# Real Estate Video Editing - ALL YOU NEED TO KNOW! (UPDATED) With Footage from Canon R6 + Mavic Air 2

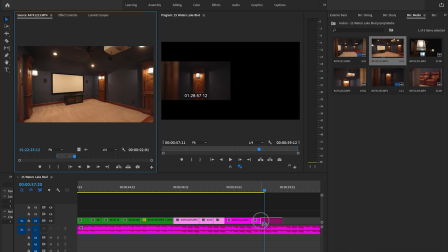This is a pretty nice media room, so I'm going to show it a little bit longer.
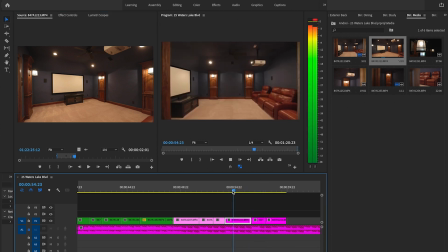Okay, speed it up. All right, so we're going to go back down to the study, show some more really important stuff.
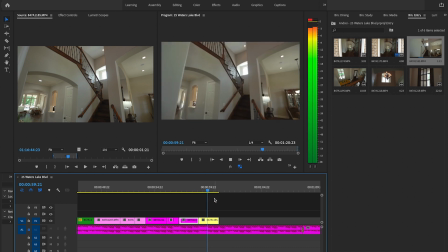Kind of a transition shot going back down. And we're going to reverse it so that it's going from upstairs to downstairs.
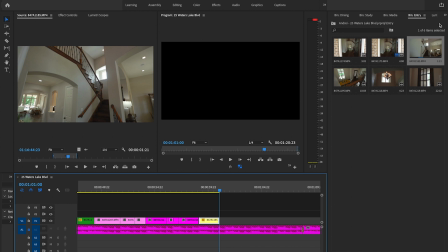Okay, so now we're going to go to the study.
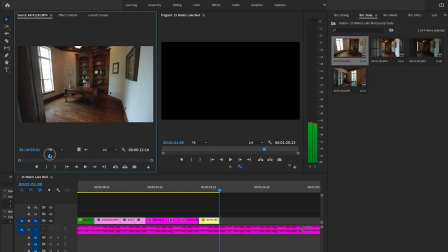Because it's nice with the built-ins and stuff.
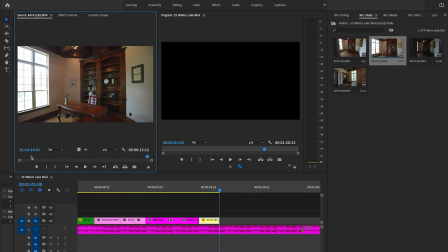Yeah, I like this one better.
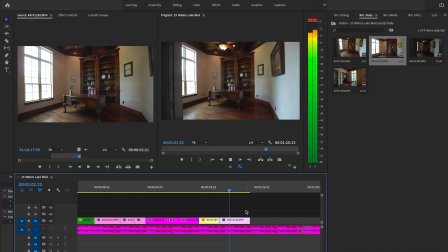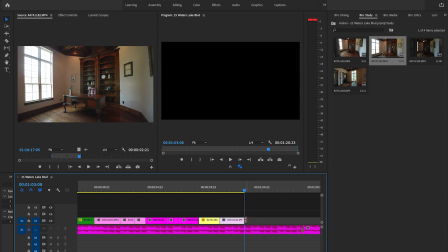Okay, that's fine. All right, because we don't have much time, that's all I'm going to show of it. Dining room. I thought we already did the dining room, but there's a whole nother one. Nice house. Okay.
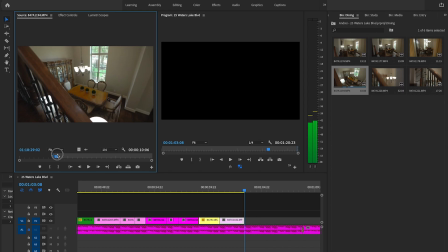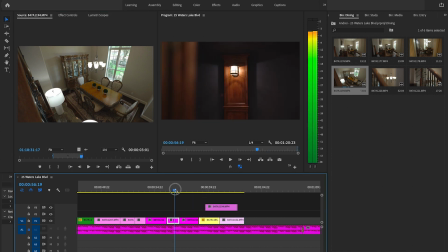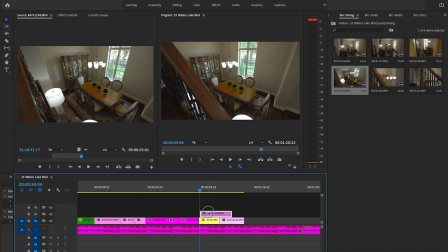Okay, so instead of that, I'm going to show the dining room first. Usually I do the dining room after the kitchen, but because this is in its own little section of the house, it kind of makes sense to do it this way. Let's do 120, speed it up.
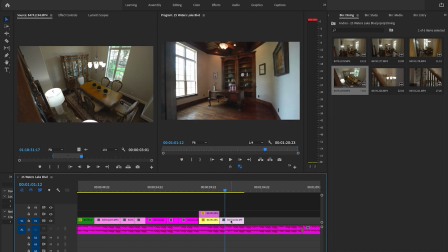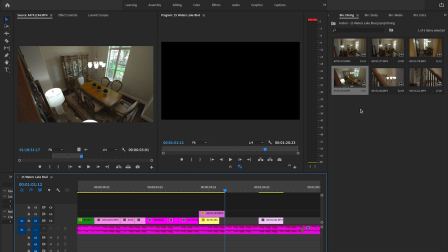Okay. Let's pick a shot.
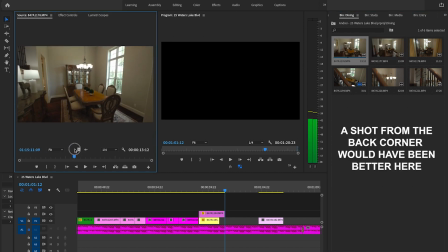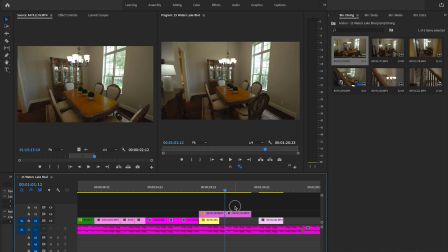If y'all can hear the dog, I got it sleeping behind me.
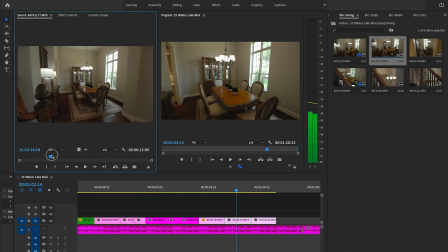Let's start this one back further. Yeah, there we go. Get some foreground. So that's the only downside about the F4 for video, is that you do get a little bit less of like the blurry foreground, cool little cinematic elements, but it still looks really solid. I mean, for this stuff, it's mostly about getting information across, and so F4, it's good. Not bad.
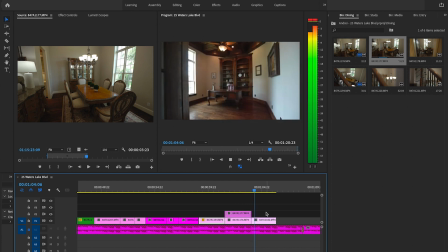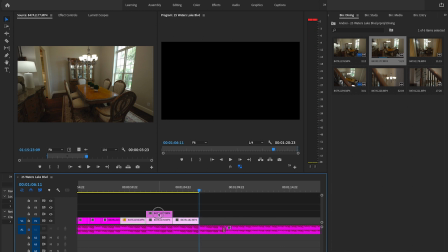Yeah, we're running out of space. That's okay. I can just make it a little bit longer. I'm not going to put all these secondary rooms in there because there's like 4 rooms. So that's going to be like 30 seconds of footage just looking at a bunch of empty rooms. So nothing you can't see on the pictures or on the listing already. So we're just keeping all the best stuff in there.
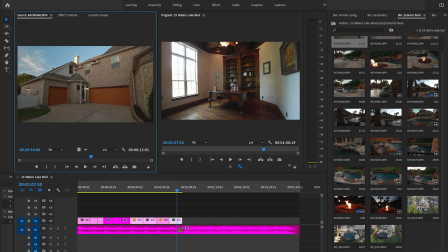So usually a good transition to the backyard will be like a drone shot. So we've got this one right here. Yeah, that's a good one.
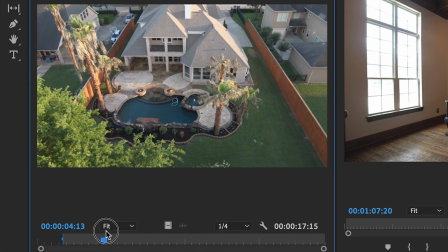So it just kind of goes, okay, quick little drone shot, boom.
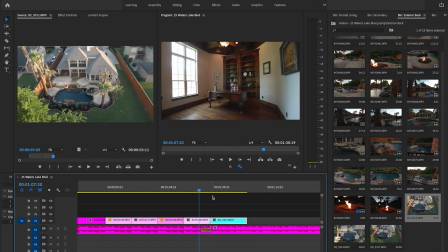All right, so we got this transition kind of looking up at the office.
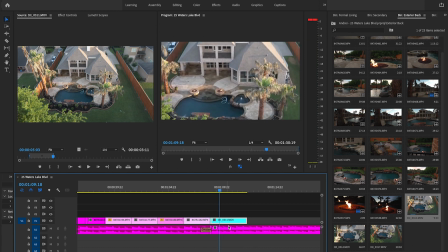Okay. Okay, once again, push the S to scale it.
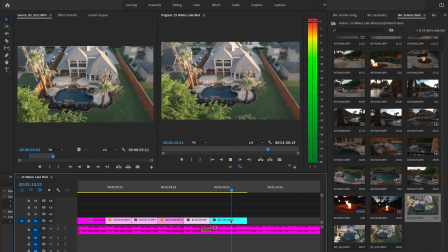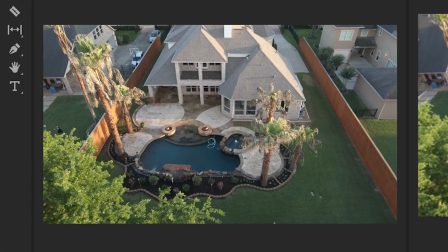Okay, there's a kid in the next door yard, so I gotta cut it a little bit
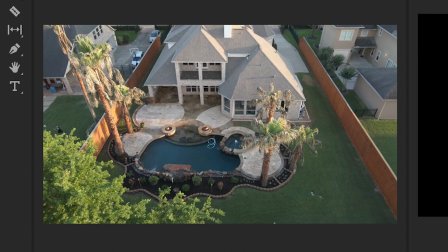earlier so that they don't show a random kid playing volleyball.